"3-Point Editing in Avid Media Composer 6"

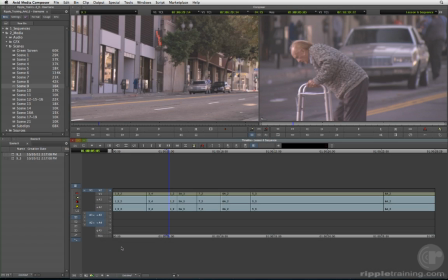Now that we've selected what tracks we'd like to overwrite to, in other words, where on the vertical axis our clip will go, we have to choose where in time it will go on the horizontal axis. We've actually been doing this all along, but now is the time to define what we've been doing as three-point editing.
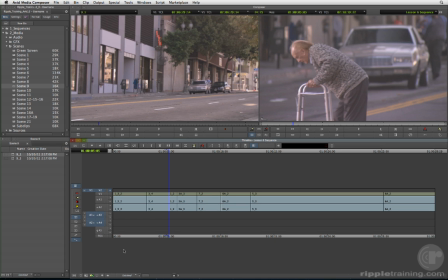All source record edits have 4 points which define every edit.
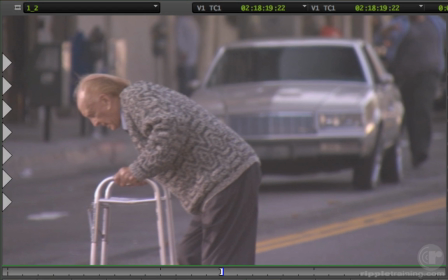Source in and out points to define the beginning, end, and duration of the source clip,
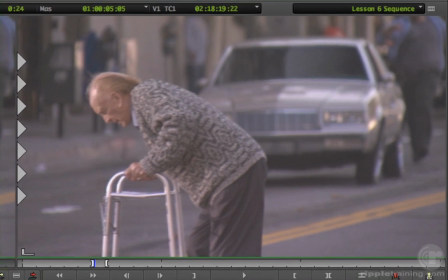and record in and out points that define where the clip will start and end in the sequence.
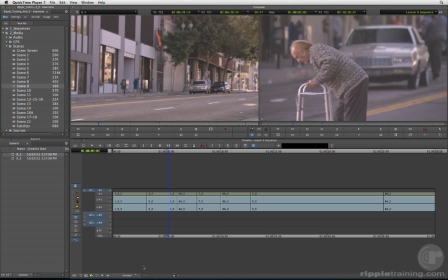Up to now, we have only been explicitly marking our source clips, letting the timeline position indicator serve as the endpoint for our edits. Because the Avid is, after all, a computer, it calculates the fourth edit point in the timeline for us,
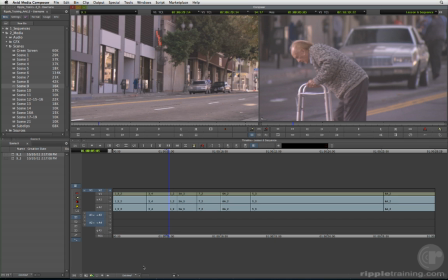so we only have to select 3 out of 4 points, hence 3-point editing. Let's perform a different kind of 3-point edit than we have so far, by marking 2 points in the timeline and only 1 in the source.
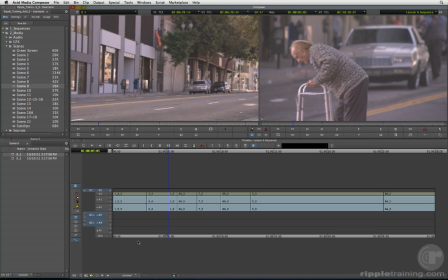In the timeline, drag the position indicator toward the third clip in the sequence, scene 1, take 2. To precisely position on the endpoint, hold down the command key as you drag the position indicator.
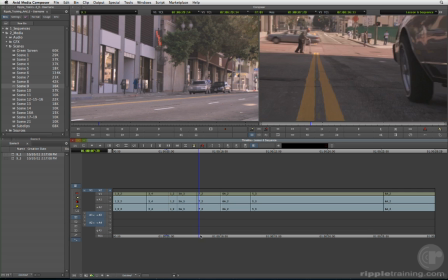Instead of moving smoothly across the timeline, the position indicator jumps from edit point to edit point.
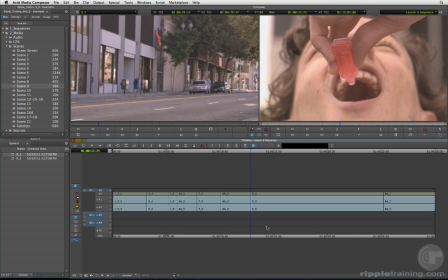This is called snapping. It's one of the most useful techniques you will ever use.
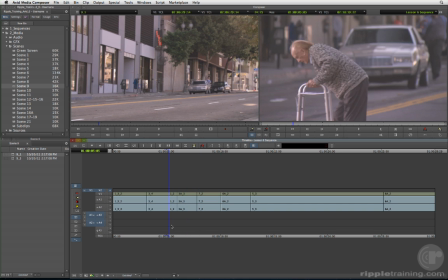Continue command dragging until you snap to the endpoint or head of clip 1_2. Press I to mark the endpoint. Now, hold down both the command and option keys and click the out point of 1_2.
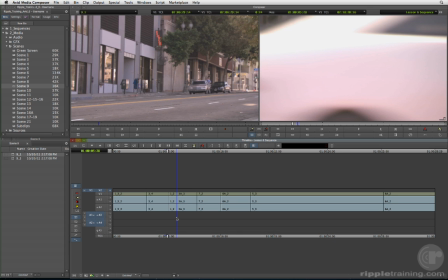This snaps the position indicator to the out point or tail of the clip.
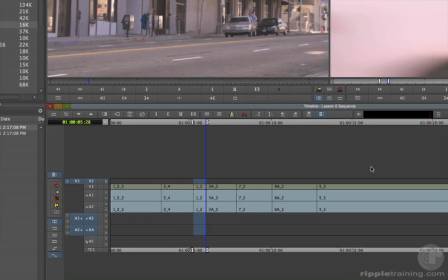Mark the out by pressing O. Notice the highlighting between the in and the out points on the selected V2 track.
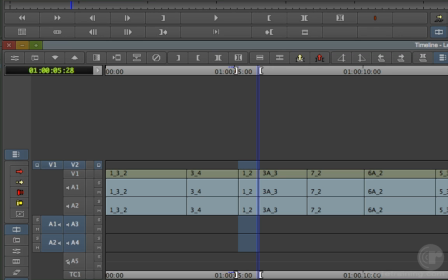This defines precisely where the edited clip will start and end. Now, we only need to choose 1 edit point in the source monitor to perform the edit.
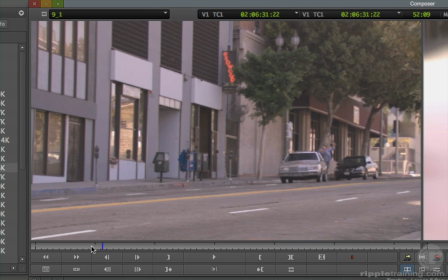Play the clip and look for a good range that shows the desperate driver chasing after his car.
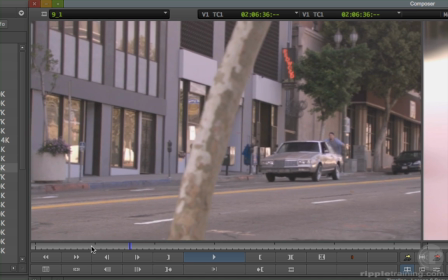I'll play in slow motion by holding down K and L at the same time.
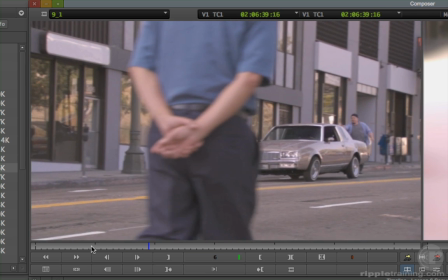As the note from the director specifically mentioned wanting to see the driver, we can rule out any segment where the driver is blocked by a tree or person.
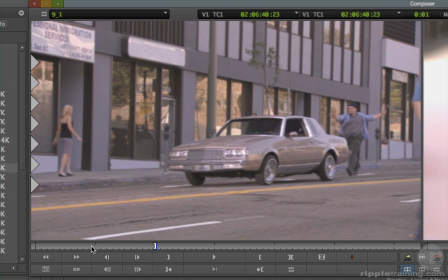While playing, press I on the keyboard just after one of the foreground characters moves off screen right. Marking while playing is known as marking on the fly. Okay, we're done.
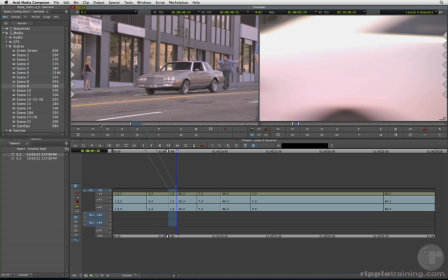The duration of the sequence will define the duration in the source monitor, so we can just perform an overwrite by clicking the red overwrite button or by using the keyboard shortcut B.
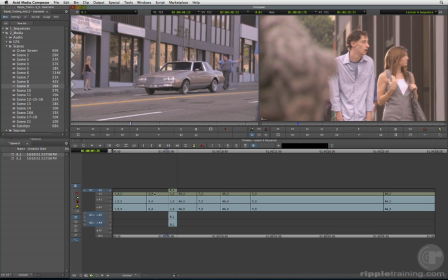Review the edit in the timeline by moving the position indicator before the edit and playing forward past the clip.
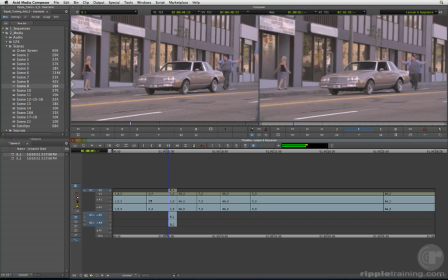Wait a minute. Please, please.
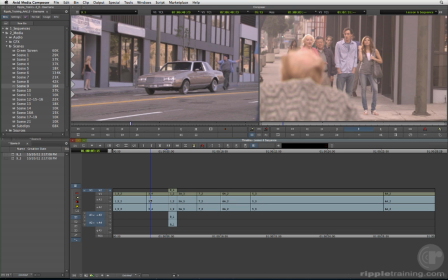No matter what point you choose, the ending frame of the new clip in the timeline is always a mystery.
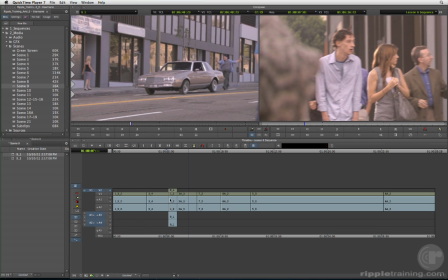In my case, there's no body in the frame at the head of the clip,
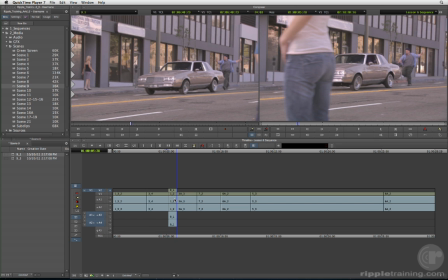but by the time we reach the tail of the clip, the body is distractingly entering on screen left.
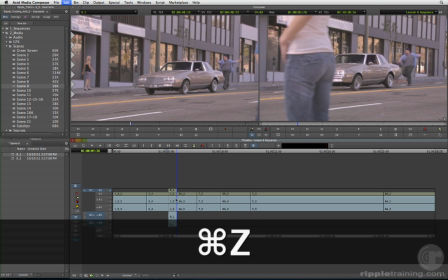Press Command-Z to undo that edit.
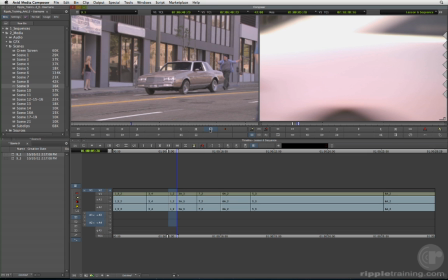Click the Clear Both Marks button beneath the source monitor, or press D on your keyboard to delete the endpoint, and this time set only an out point, right before a body enters the frame.
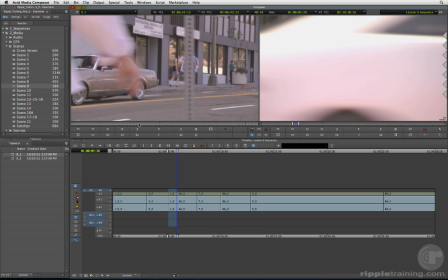By selecting the out point, you ensure that the end of the shot will be free of distractions. I like the out point at